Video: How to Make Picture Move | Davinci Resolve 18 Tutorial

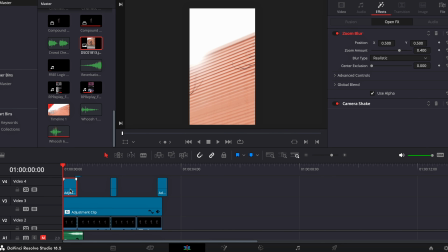So this has technically double camera shake and camera shake here. But then this adds the zoom because once it's done dropping,
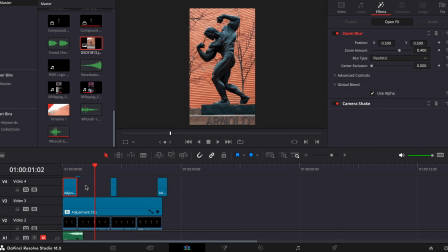I have no reason for the zoom blur because I want it to be in focus. But whenever the statue hits the ground,
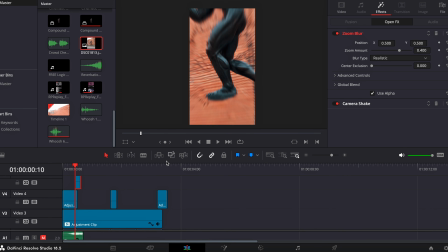I added even more camera shake and zoom blur. And I believe I turned up. Actually, no, I didn't. I didn't turn up that camera shake at all. It's just regular camera shake.
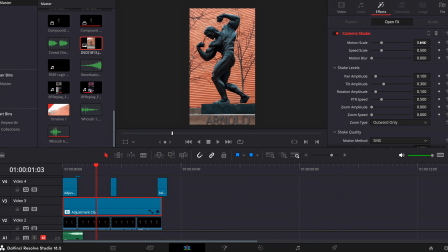The camera shake throughout the entire clip, I bumped down to 0.5 when it's normally at 1, just to make it a little less camera shake.
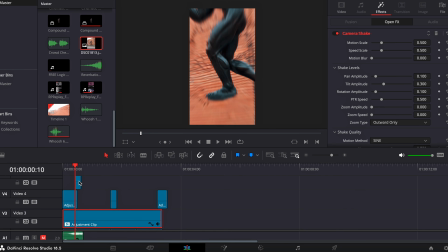But whenever it hits the ground, I added a third camera shake technically because I want it to shake.
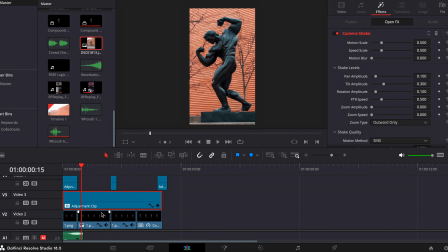I mean, if a giant statue drops from the sky and hits the ground, it's almost like the Hulk jumping. Whenever it hits the ground, if you watch the Marvel movies, whenever he lands on the ground, the camera shakes. Even though, I mean, technically if you're this far away, you might not. It's just, it plays into it.
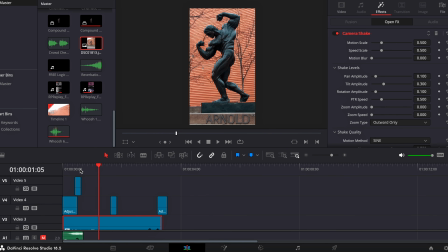It's a VFX thing. So drops down, bang, camera shake. And now we know we're at 2 zoom. And I knew I was going to want to
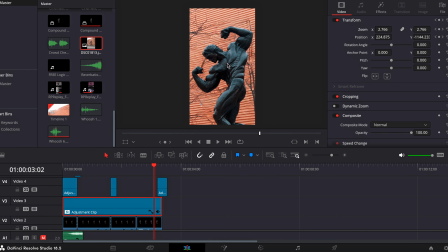zoom in to be able to see the arms moving. So stays, and then whenever it zooms in, I add a second layer, and this layer again with the zoom blur because I'm zooming in. It makes sense. So right here, you're at the 2, and then it zooms in to a 3.
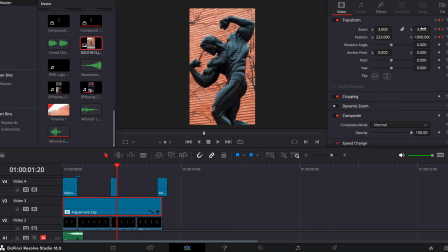So that's what I hit, and then you just play with your y-axis and your x-axis to keep the statue perfectly in frame. Now this clip and this clip are the ones that I used, and these are just the cutout of the statue.
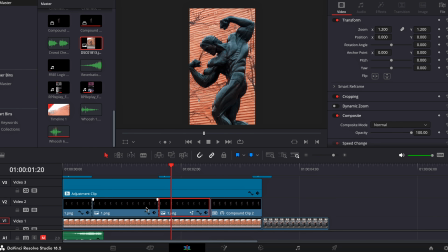These are what I used for the movement. So that's why I kind of split this up the way I did.
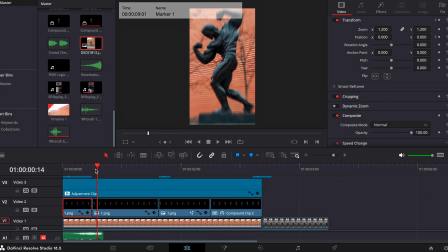I technically didn't have to. I could have just keyframed it, but just it made sense for my brain just to split. Here's where it drops. Here's where it's just sitting still, the statue. And then here is where I add the warper tool.
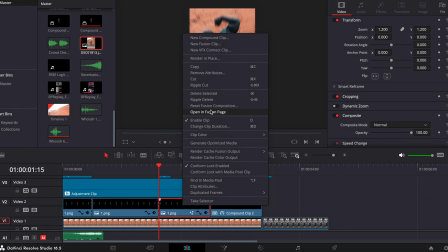So you go into your Fusion page, add the warper tool.
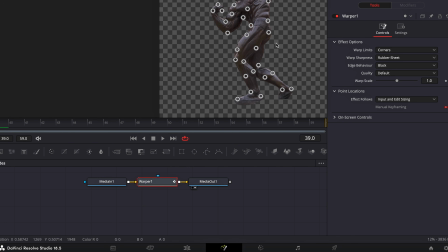It looks weird right now, but whenever you zoom in, you can see what it looks like. I think you can actually control the size of the circles, but I'm not even going to mess with it. So let me bring this down. So yeah, add the warper tool.
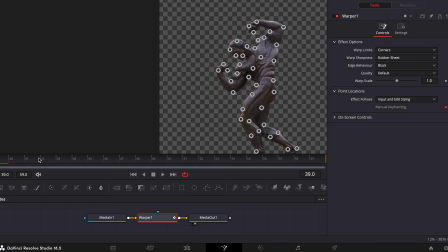And I'm not going to actually do this because it takes a lot of tries, if I'm being honest. But you're going to go through and add all these points. I don't think I had to add as many as I did on his bottom half, but really it's wherever you put a point,
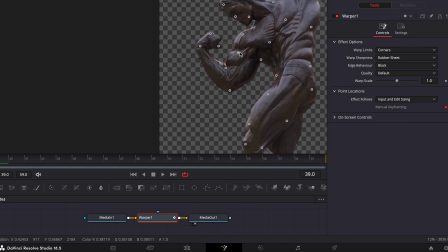think of that as a joint or as a pivot section. So knowing that I want his arms just to go out and back in, and I believe, let me see, did I move his head? Sorry, I made this edit a little while ago, but yeah, I even moved his head a little. Even the head, I ain't gonna lie, it doesn't look the best, but it's a little bit of movement.
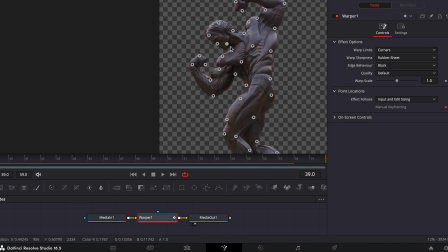I would have preferred like his just chin moves down and pivots from right here. But again, it's like whenever you're moving these out, you're just going to set your keyframe at the beginning with no change.
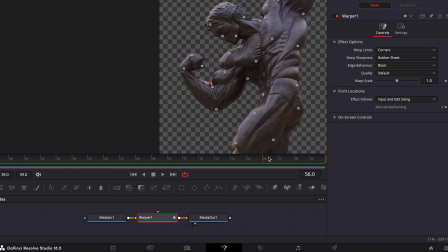And then at the end, you can see where I moved it to, which is just you hold command and then highlight the points you want to highlight, and then you can move them and you see what it does.
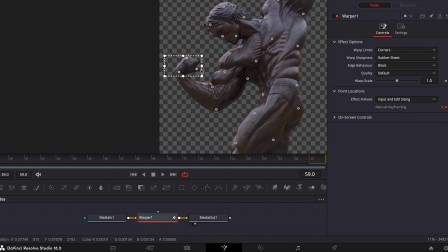Or also, if you grab the edge, I almost have to get lucky to be able to do it. There it is. Grab the edge and lift up or down, and that's how you rotate. So I'm actually going to get rid of that key point.
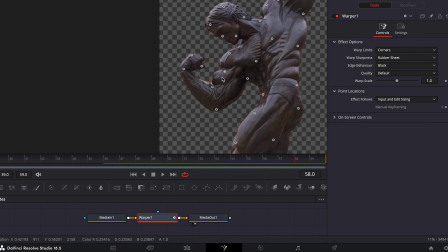So you're dragging the arm out. You can't go too far because then it just looks too warped. I mean, you can't create more bicep or arm in here to stretch. You can only stretch what you have in the image because, I mean, it is a still picture that we're just warping.
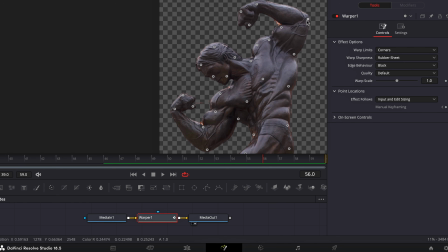But you can pull out the forearms, and so really you're pivoting at these elbow joints.